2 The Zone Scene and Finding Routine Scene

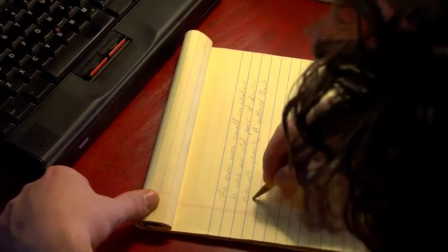You pretty much park the camera in one location, get as many shots as you can for that location, for that lighting,
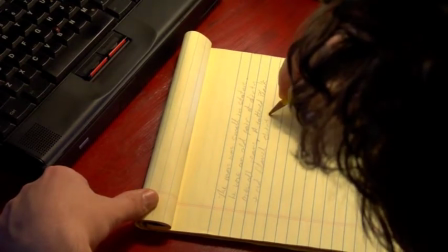even if you have to have your actors changing wardrobe, but try to conserve the amount of time that you've done for lighting and also for parking the camera there.
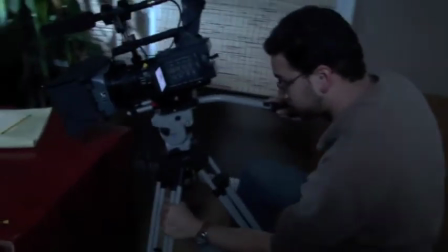This is the one where he wakes up in the middle of the night, and he kind of wakes up into the camera almost,
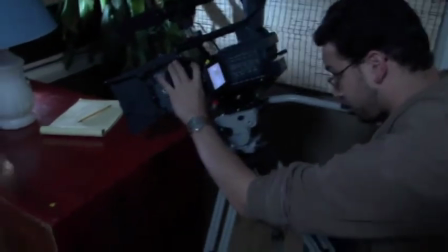and then he looks over to the desk and he sees the writing pad lit by the moonlight.
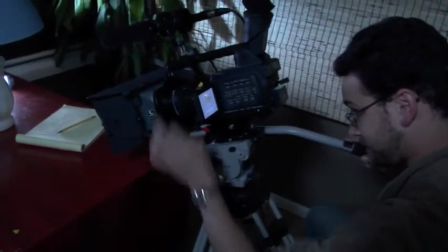So what we did here is we did kind of like a fake dolly, where as you can see the DP, I asked him to position the camera so he can swing it forward and back.
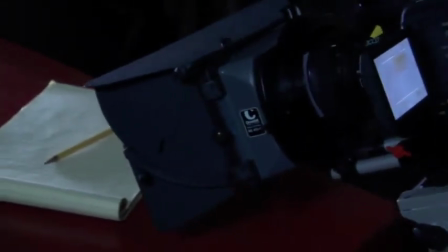He can kind of like push the camera front and back, forward and back on the actual tripod.
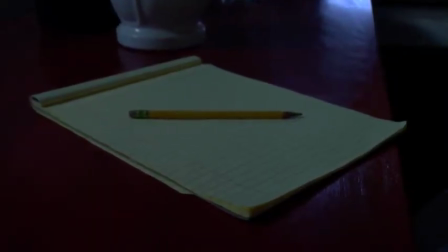He's just rocking it back and forth. And all I want is just this little bit of motion, just about 6 or 7 inches of motion right there, and getting closer to the pad.
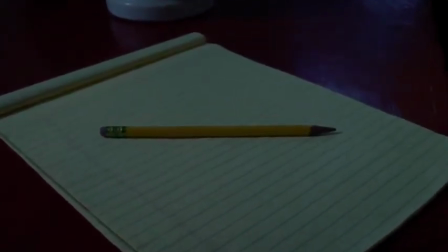Also, I want you to look at the lighting on this pad right now. See how it's kind of flat?
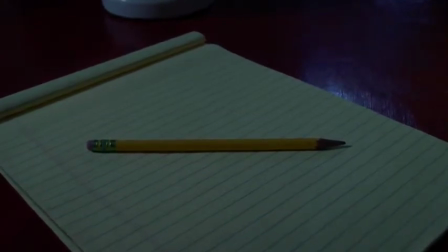All it's being lit by is the fill light right now, and the light panel that we were using before is kind of in the wrong position.
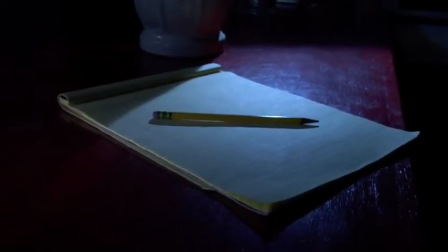Whenever you're seeing even a pad on a desk, it's not just that. It has a foreground, a midground, and a background.
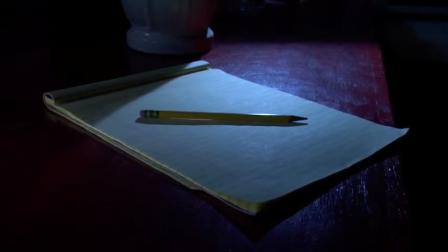And it has in several different directions as well too. You can look at it as the pad being the foreground and the desk lamp or the table lamp being in the background,
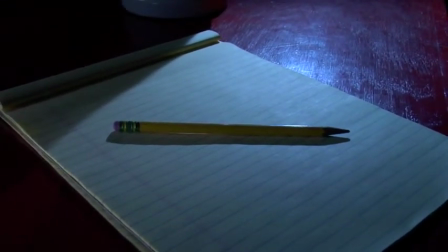but you can also look at it from this angle right here when you get to this particular position as the pencil being in the foreground,
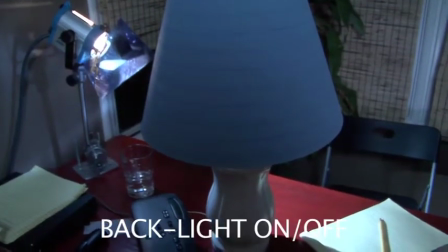the pad being in the midground, and the desk being in the background. So there's the backlight.
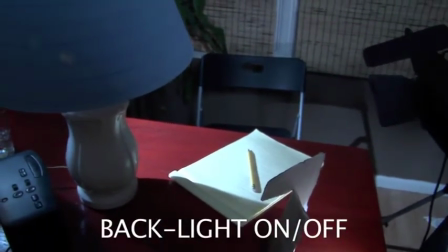That's that 150 watt RE tungsten backlight, and it actually is going through the CTB full color temperature blue,
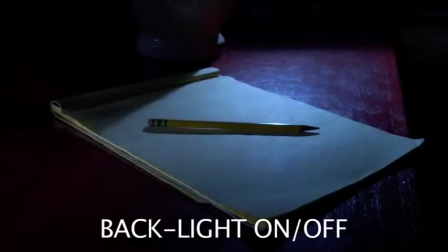full blue gel, and there it is being turned on and off for you. And now you're going to see the key light, which is in this case the light panel.
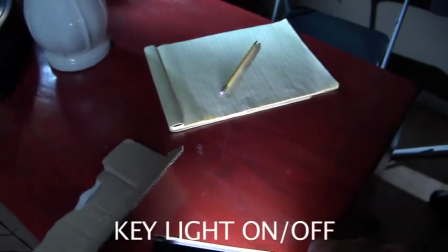It's the closest, brightest light to the actual object, which our object of interest in this case is the pencil and the pad.
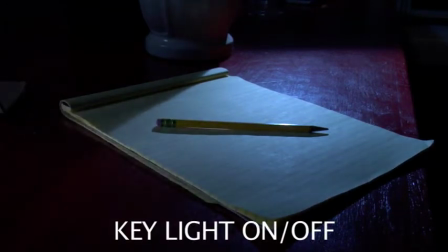And you can see that coming on and off like that. And there's the fill light coming on and off.
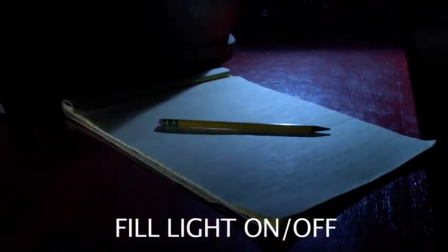See the shadows coming in and out? That's what it's affecting, the shadows in front of the pencil, in front of the pad.
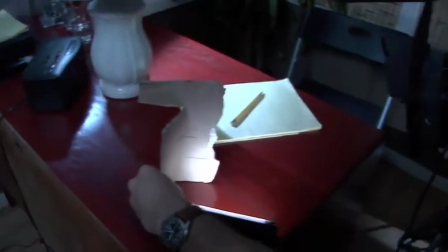And see how the DP is using that good old piece of cardboard again, and he's kind of moving it into the shot right there.
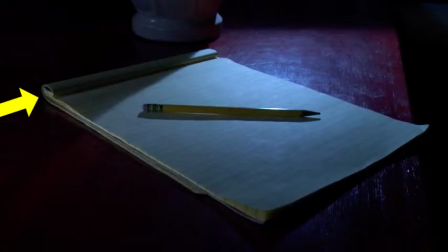And essentially what he's doing with it is he's flagging the top left-hand corner of the writing pad,
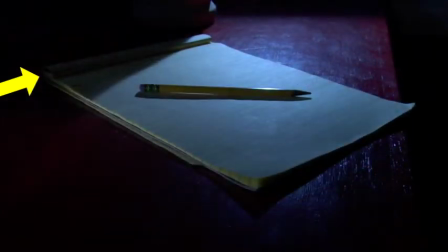because it was kind of taking away attention from the actual center of the frame.
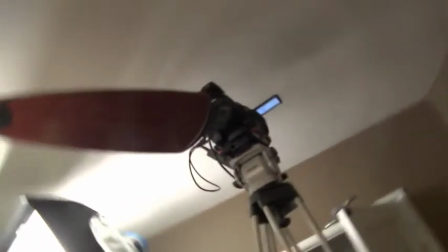This is one of those cool shots that the DP wanted to do, and I told him that if we had time at the end of the day, I'd be happy to do it, and we did.
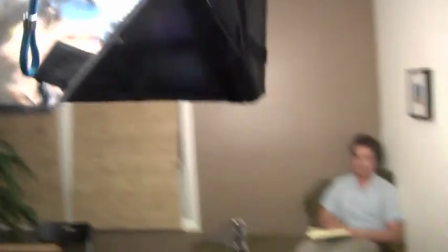So he did. He suspended the camera up there, and it's going to give me an excellent opportunity to talk to you again about lighting direction, which has been kind of the theme of the evening here.
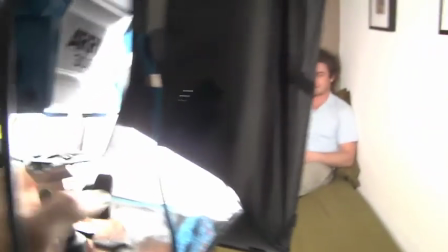See where I'm putting the 300 watt light right there going through the Chimera from the right side of the frame.
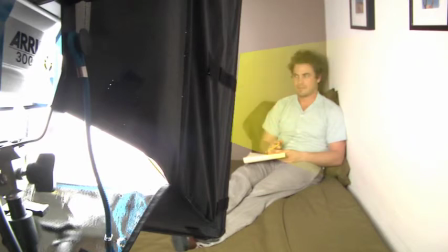It's actually hitting Jake from the right side of the frame when we actually switch to where the A camera is.
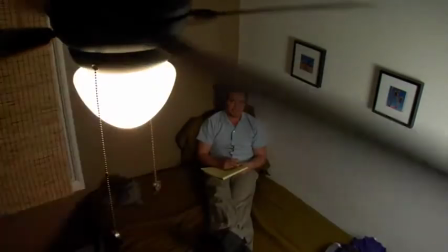There's A camera, and the light's coming from the right-hand side of the frame, and it's causing the shadow to be behind Jake on the left-hand side.
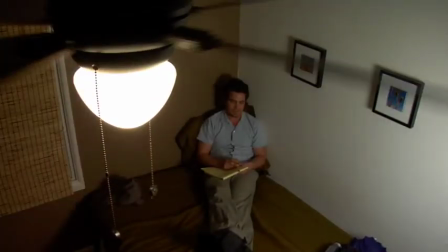Let's examine that. There comes the light from the right-hand side, and you can see how it's throwing that shadow on the left-hand side of Jake behind him on the back wall, that green wall. So it's not in keeping with the light that's coming from the ceiling fan.
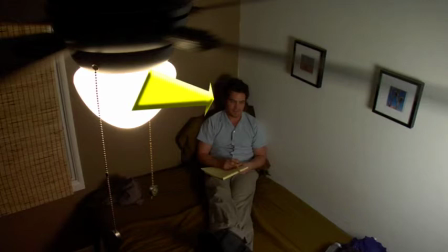The ceiling fan light's supposed to be coming from up above to the left-hand side, so the shadow technically is supposed to be on the right-hand side of Jake, because we never established anything else in the room as causing any kind of light, as creating light. So this shadow right here is going to be wrong, and it needs to move over to the right-hand side,
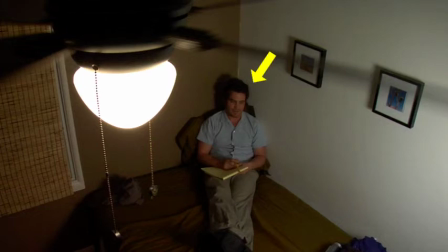unless we had established something other, another light source in the room that would create that kind of light,
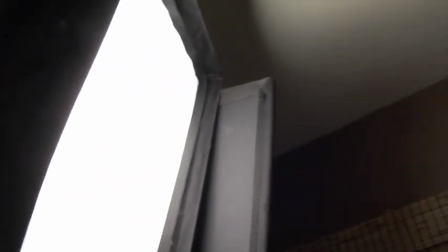but we never did. So we moved the 300 watt over to the left-hand side of the frame. We added a flag right there,
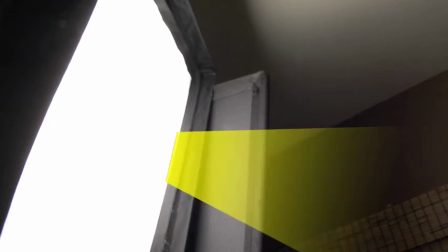and the reason that flag is there to keep the light from hitting the back wall and to keep it concentrated only on Jake, so he's always brighter than the back wall.
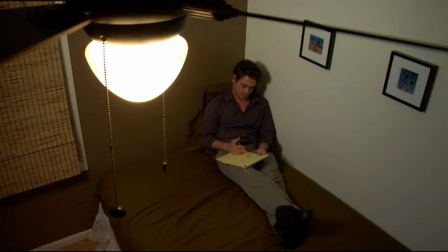So there's the light coming from frame left, and it's hitting Jake from frame left again, which means it's creating a shadow on the right-hand side instead of the left-hand side. You have to be able to draw a line from the light over his head to the back wall, and that has to be a straight line without any kind of jagged curves.
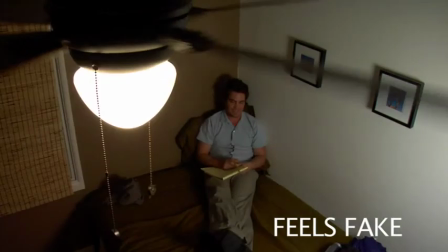It can't go over his head and then back down again. So that feels fake because the light is coming from the right side,
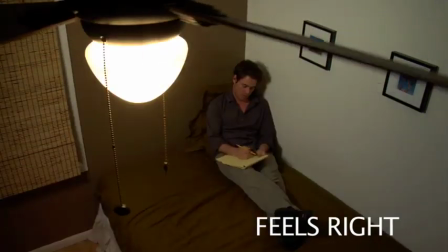and that feels right because the light is coming from the left side, because we never established any kind of light source being in the room from the right-hand side of the frame.